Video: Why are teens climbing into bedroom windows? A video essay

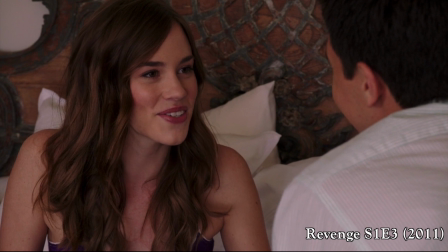498s And reminding you, you should still be into me. You are so full of yourself. Come on, I could have broken my neck climbing up here.
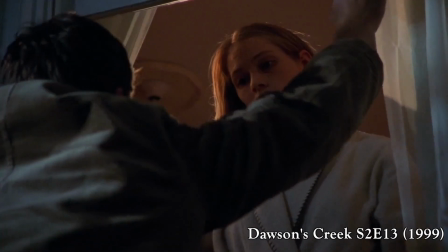505s
This type of coercion is framed as romantic and endearing. Even in scenes where the girl gets angry.
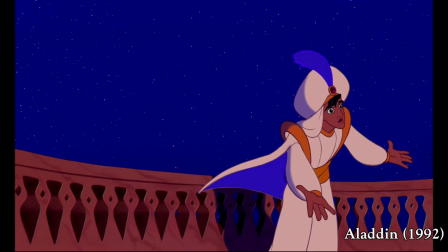511s I do not want to see you. No, please, please, princess. Give me a chance. Just leave me alone.
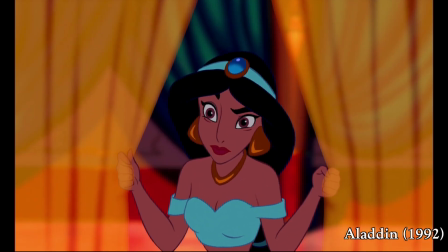517s
It's often suggested she just hasn't been won over yet. In the end, the guy is rewarded.
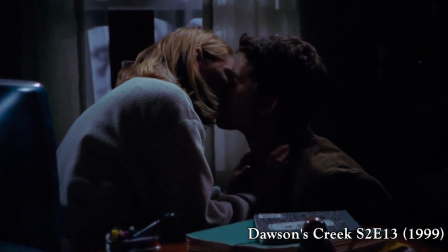522s
So the romantic gesture is not seen as a problematic invasion of boundaries. The same is true in a gender-flipped or same-sex example.
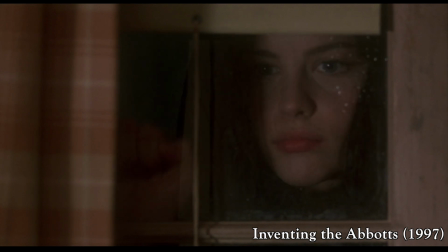531s
Here, coercions do exist, as the setup inherently makes it difficult for the inhabitant to reject the person coming inside.
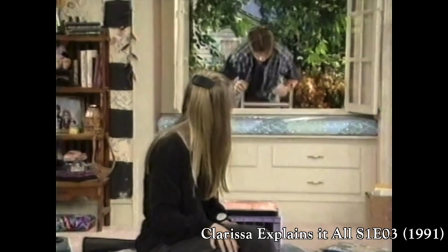538s
Sometimes the trope is just friends visiting each other by a window. It is a convenient way to show friends having access to each other's lives 24-7.
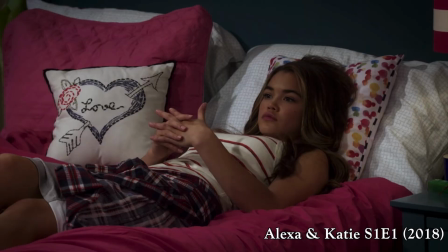547s
But friendships should have boundaries as well. And in general, there's not enough healthy boundary setting depicted in friendships and media.
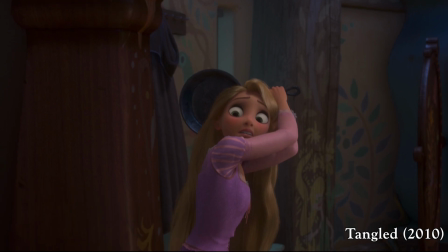558s
How do we fix the climbing through the window trope? Throwing pebbles is often a better form of a warning,
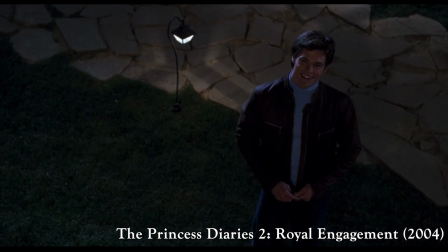564s
as it gives the person inside some notice before the character climbs up, or the option for the inhabitant to climb down.
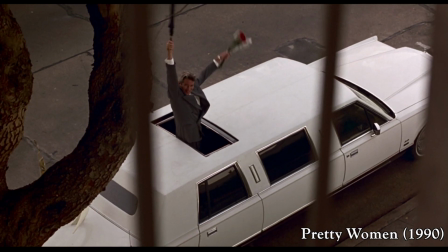571s
But of course, throwing pebbles can still be frightening. By not looking into the window, this does give the inhabitant some privacy.
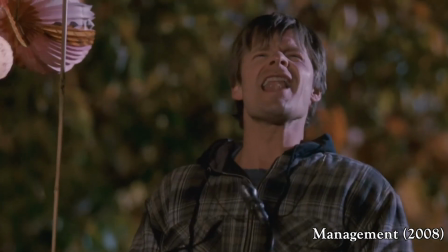578s
But it's still a boundary cross to turn up as someone's house uninvited to make a grand romantic gesture.
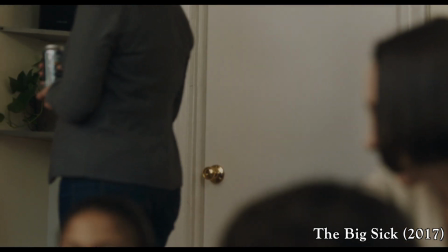584s
Depending on the context, it might be okay in a private and safe space to humbly ask for a second chance and give the woman the space to say no.
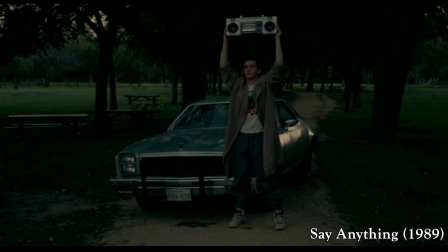592s
But don't blast music outside her window.
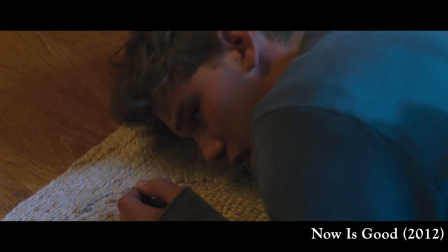595s
Unlike movies with Have You Believe, scenes that display forewarning and enthusiastic consent can be exciting and romantic.
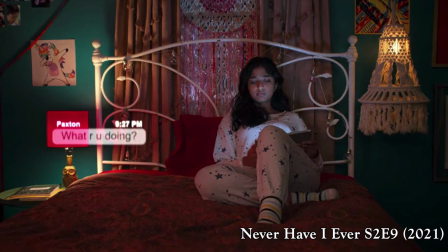603s
Texting or calling can be great if the climber asks permission to come through the window later.
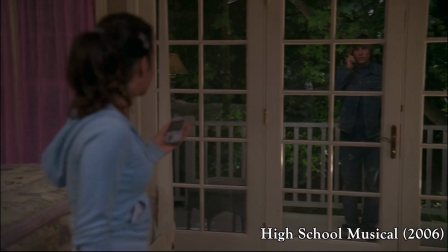608s
But instead, the guy is often vague over technology and just comes to the window.
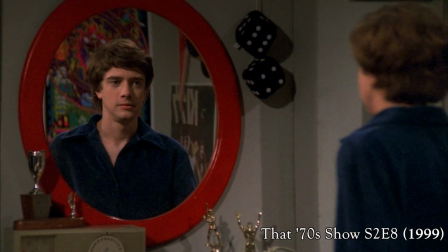613s
In that 70s show, Eric knows Donna's coming and their anticipation builds tension.
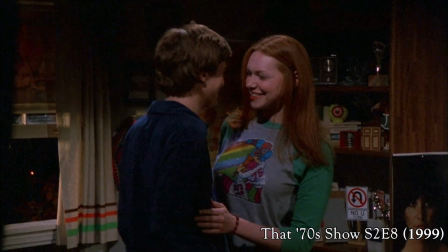620s
This planning leads to a sweet moment when she arrives, because enthusiastic consent matters.
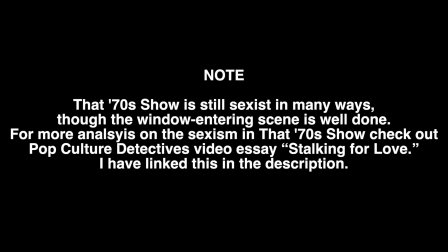626s
If you're interested in my sources, check out my reference list in the bio. If you want lists of all the films I've included in this video essay,
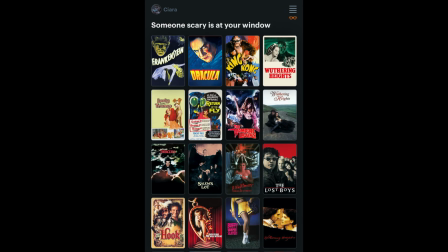634s
as well as adjacent tropes that ended up on the cutting room floor, check out my letterbox. Thank you so much for watching.